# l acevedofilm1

Hello, Laura. We're going to take a look at your first film, offer a little more specific feedback on what I'm seeing, some observations, that kind of thing. So let's go ahead and share here, and we'll get to watching.
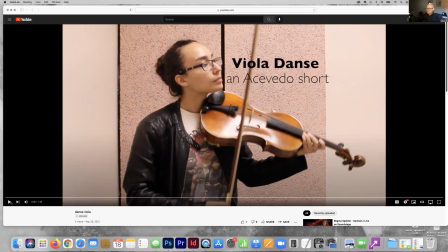26s
Got you all queued up.
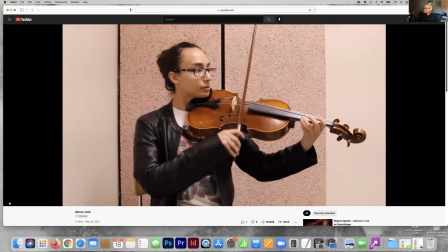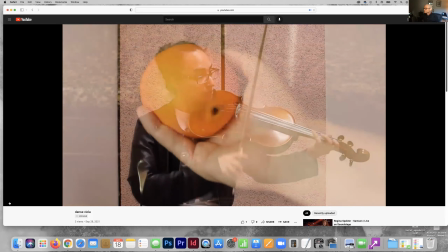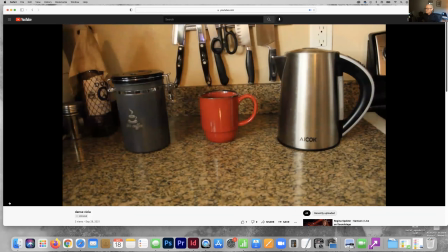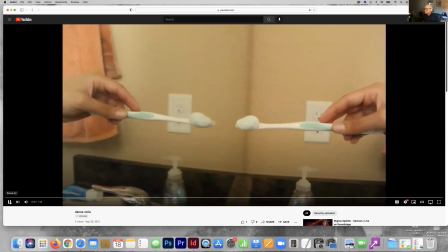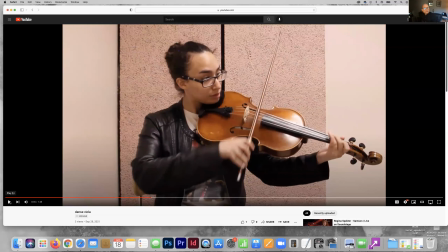63s
Okay, so just a couple of things to start off. I mean, we've already seen the film, and we know that the concept works very well. I think you took your inspiration video and you sort of took it in a whole nother direction and kind of offered your own vision to it.
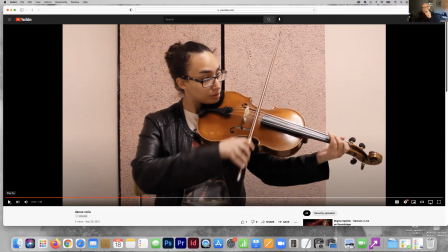83s
I think all of that works really well. But let's talk a little bit more about the editing of your piece and how it kind of came together, how we might be able to offer some observations and ways to tighten it up and those kinds of things. First, in these first 35 seconds, we have a variety of style in terms of editing,
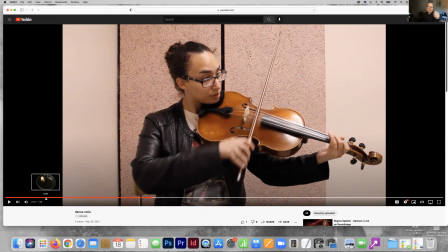102s
in terms of the way you're transitioning from one clip to another clip. Now, the variety is not inherently a bad thing. I don't think, the variety is something that is, in a way,
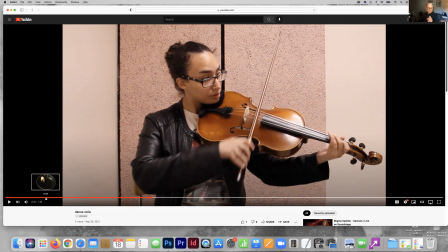121s
interfering with the piece itself. However, I think the timing of the variety is too soon. This piece is all about starting with this
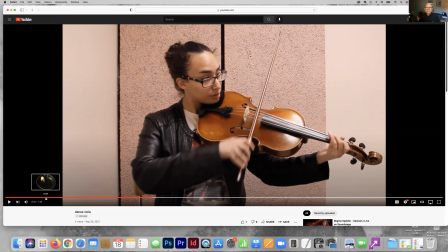135s
sort of piece where the audience is thinking they're going to see this viola practice. They're going to see this person playing the viola, and then they're going to discover that this is really all about annoyances. This is really all about things not working out.
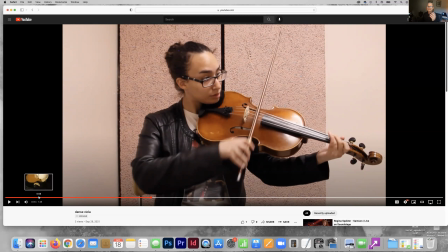150s
And so when you create some of this variety, the variety actually is these sort of almost conflicting varieties.
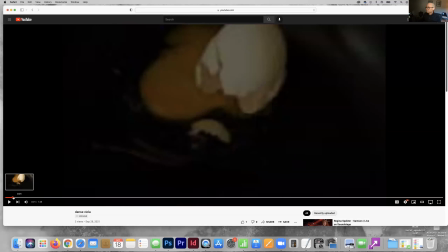158s
What I mean is you start off the piece here where you do a standard cut.
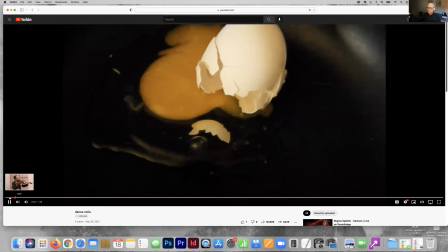164s
A standard cut is where you start off, you play, right?
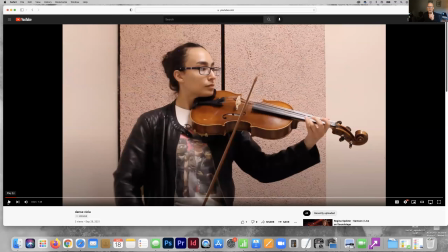170s
That right there, right? You cut to the egg, right? Cut to the egg, right?
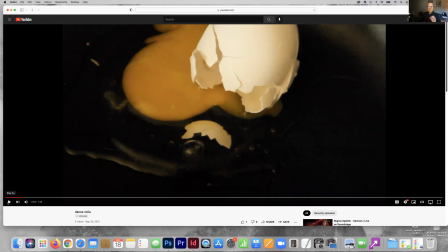176s
So you cut to the egg. Those are standard boilerplate cuts. You see them 90%, 95%, 99% of all films do just that, cuts.
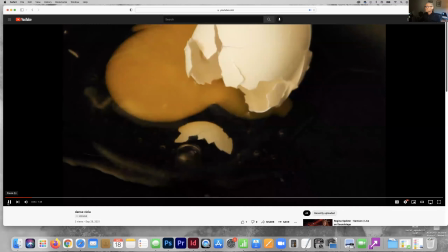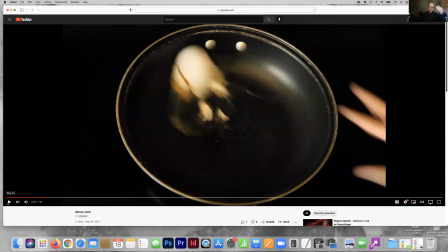194s
And you're cutting on sound, which works particularly for this. That all works very well. Then you have the egg with the shell going right in there like that.
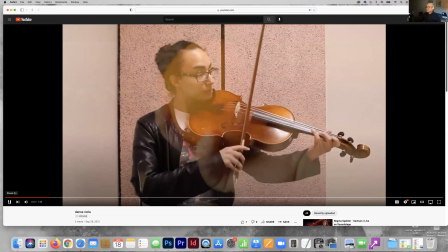204s
That's fine. All of that is consistent. Now you go to what's called a crossfade, okay?
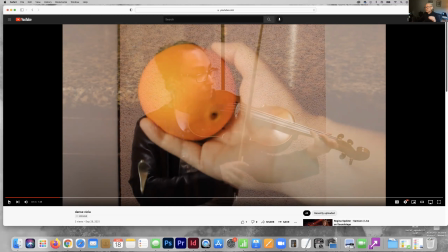211s
And a crossfade is still okay because it's the first time we're seeing that, right?
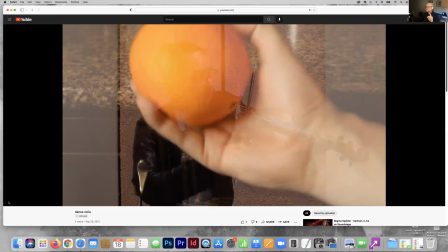216s
So you went and then you crossfade into it. Then it just sort of blinks on, right?
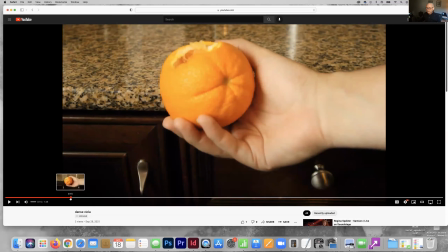224s
So that is sort of like a
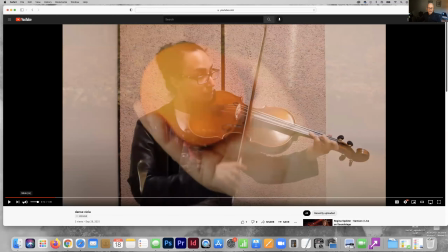226s
crossfade with a standard cut at the end, which again is a little bit, it's quite unusual to see something like that, and it borders on almost looking like a mistake.
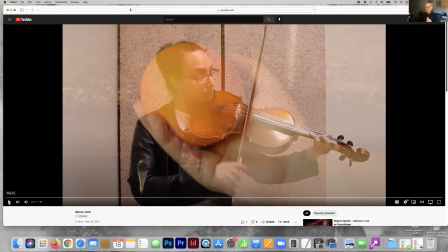240s
Now, that's what I mean about inherently that's not a bad thing, because you're creating these things which are sort of slight annoyances in the piece.